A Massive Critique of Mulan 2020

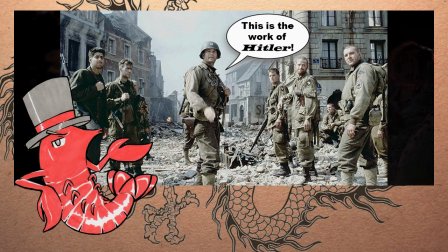Why did you feel the need to say that?
There's no one left.
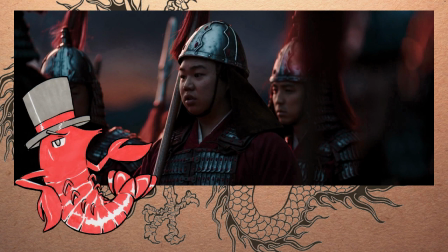Yes, thank you for telling that. We do have eyes of our own, but thank you for telling us anyway.
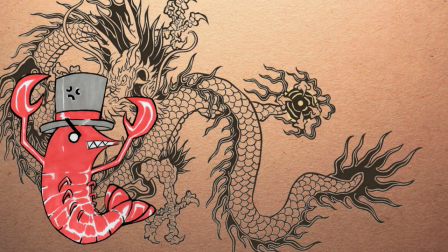For fuck's sake, if you don't have anything meaningful to say, then shut up and let us at least try to immerse ourselves into the scene.
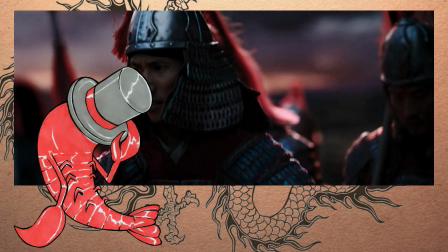Not that the movie would allow that anyway, for the scene is over in less than a minute.
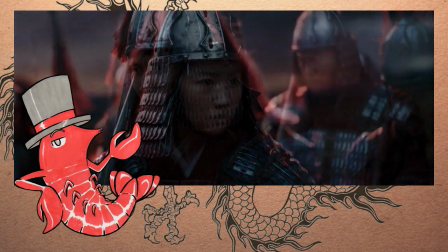The troops move on swiftly, giving each other vague glances. Well, that happened, I guess.
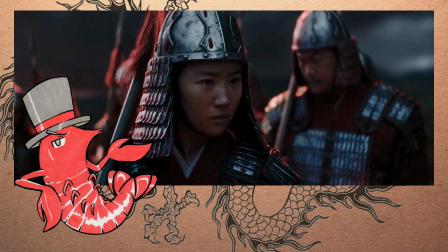It's flat and almost dismissive. It's frankly sickening how little the filmmakers care.
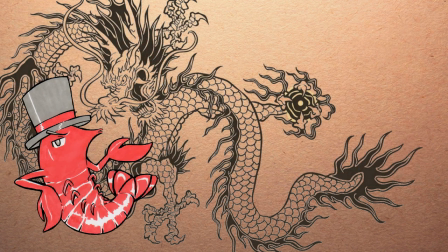The live-action movie somehow managed to make war seem less gritty than the animated Disney musical. How the hell do you even do that? In the animated film, the scene is allowed to breathe.
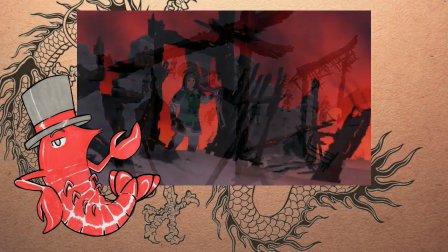There is somber tension in the air as the soldiers scout for survivors amidst the wreckage of the burnt town.
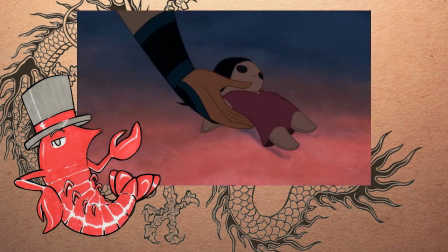Mulan finds a doll lying in the snow.
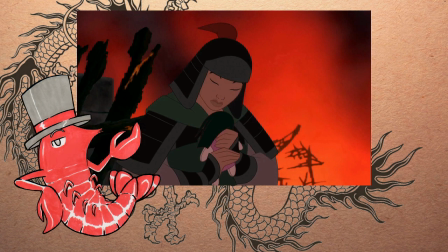She cradles the toy against her chest, offering a silent prayer for the innocent soul who never got the chance to bloom. The implications of this single lost item are far more powerful than anything in the entire live-action movie.
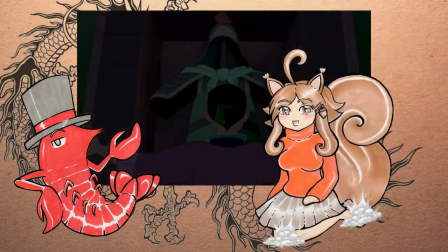Mulan has a strong way of telling stories silently via objects.
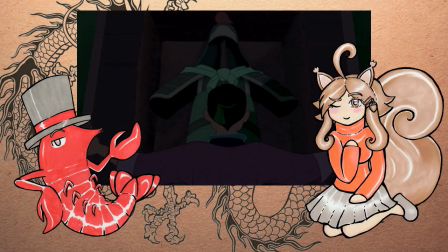I have some examples to share with you. For one, Mulan's hairpiece.
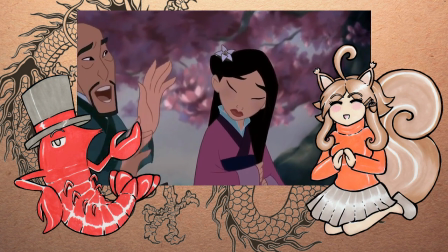How it's handled by her father very gently when he puts it in her hair,
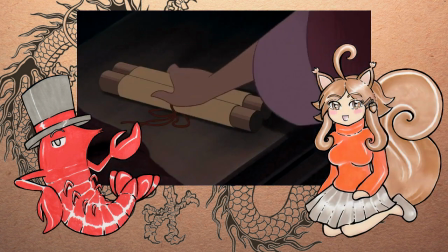and how she leaves it on the table to be a reminder of their moment together.
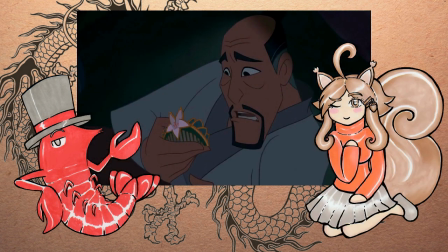The happy moments change into despair when the father realizes that Mulan has left.
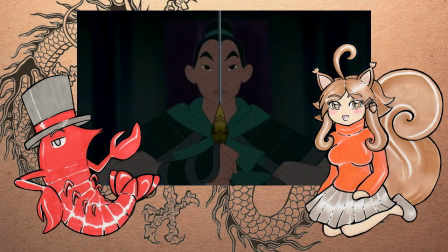Also, the sword as a symbol of heroic deeds of war. It doesn't matter in the end anymore.
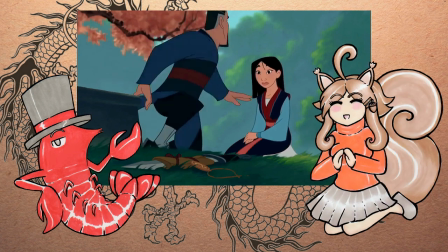It's only piece of metal. The greatest blessing is Mulan getting home safely.
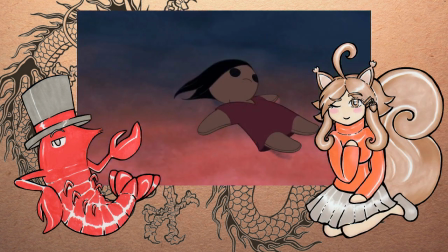For me, the most powerful feeling is included in the doll.
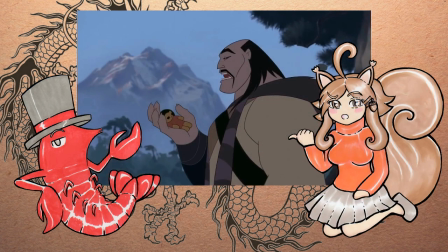It has cruel implications when it rests on the main villain's large palm, being all tiny and frail, like a truly worthless plaything.
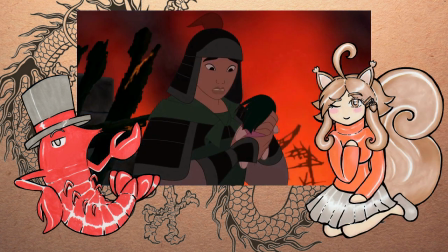But when Mulan finds and holds the doll, perhaps seeing back to her own happy carefree youth, or remembering the children of her home village, she caresses the doll like a mother of a child, feeling sadness for the little girl who no longer exists because of unjust fate.
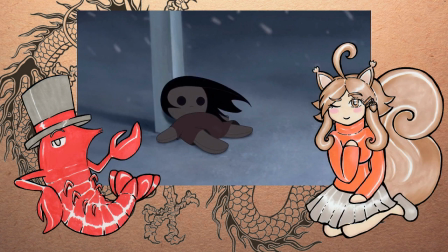When leaving the scene, on the grave of the brave commander also sits a little doll. This tiny soul is as meaningful as all of other fallen ones.
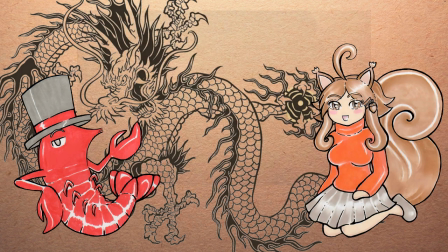If you want to read in, every object is like a coin with two sides,
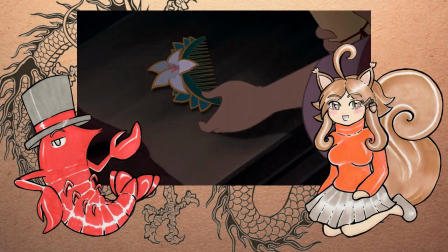and the meaning changes when they are passed from character to character.
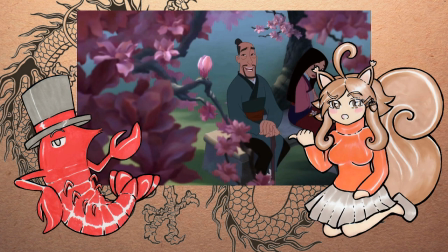This seems pretty basic, but the more I think about it, it's a brilliant way of showing characters' nature and true feelings,
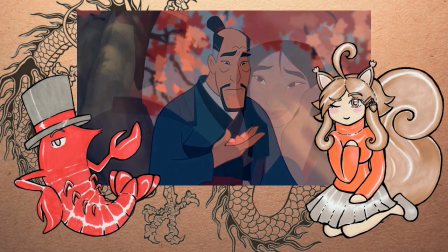using inanimate things as tool for something stronger, just like using music, animation,
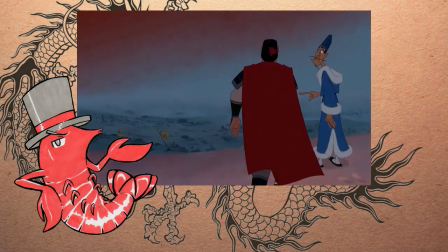or color. When the full scale of the massacre is finally revealed, the animated film gives the vista the full gravitas it deserves.
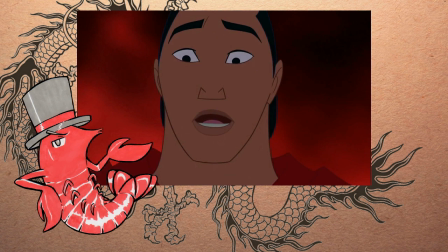While it paints a clear picture of gruesome violence, the camera remains respectfully afar.
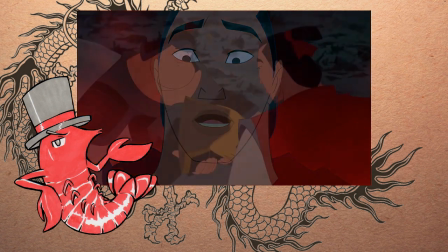The scene is meant to be heavy, but still child-friendly and non-exploitative, for obvious reasons.
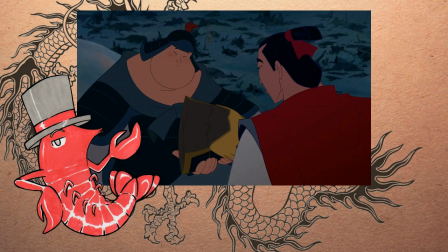There is no reason to show what you can imply. The animators and directors did a fantastic job here.
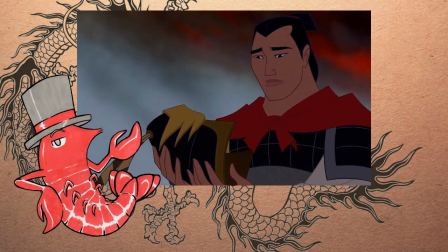While the scene portrays its horrors in an effective manner, what truly ties the moment together is its personal impact on the characters, particularly Captain Li Shang.
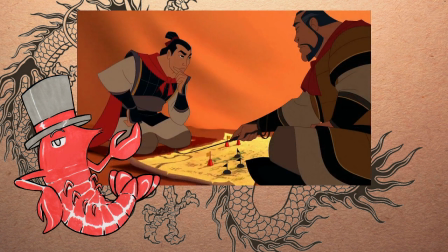Throughout the movie, Shang is characterized as an ambitious man of duty. As a leader, he is strict but fair, and prefers to keep to himself.
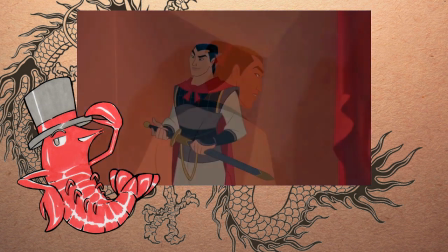At the same time, he is also rather young, with a hidden side of adolescent giddiness, as shown in the scene when he is promoted.
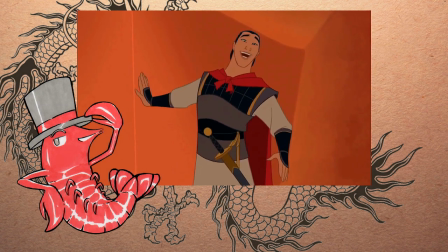His goal in life is to live up to the legacy of his great general father.
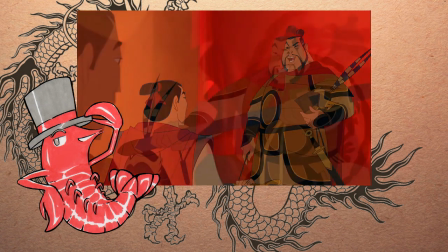We only get a glimpse at their relationship, but their bond is shown to be warm and healthy.
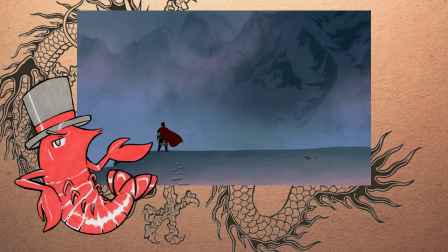Upon learning of his father's demise, Shang is taken by sorrow.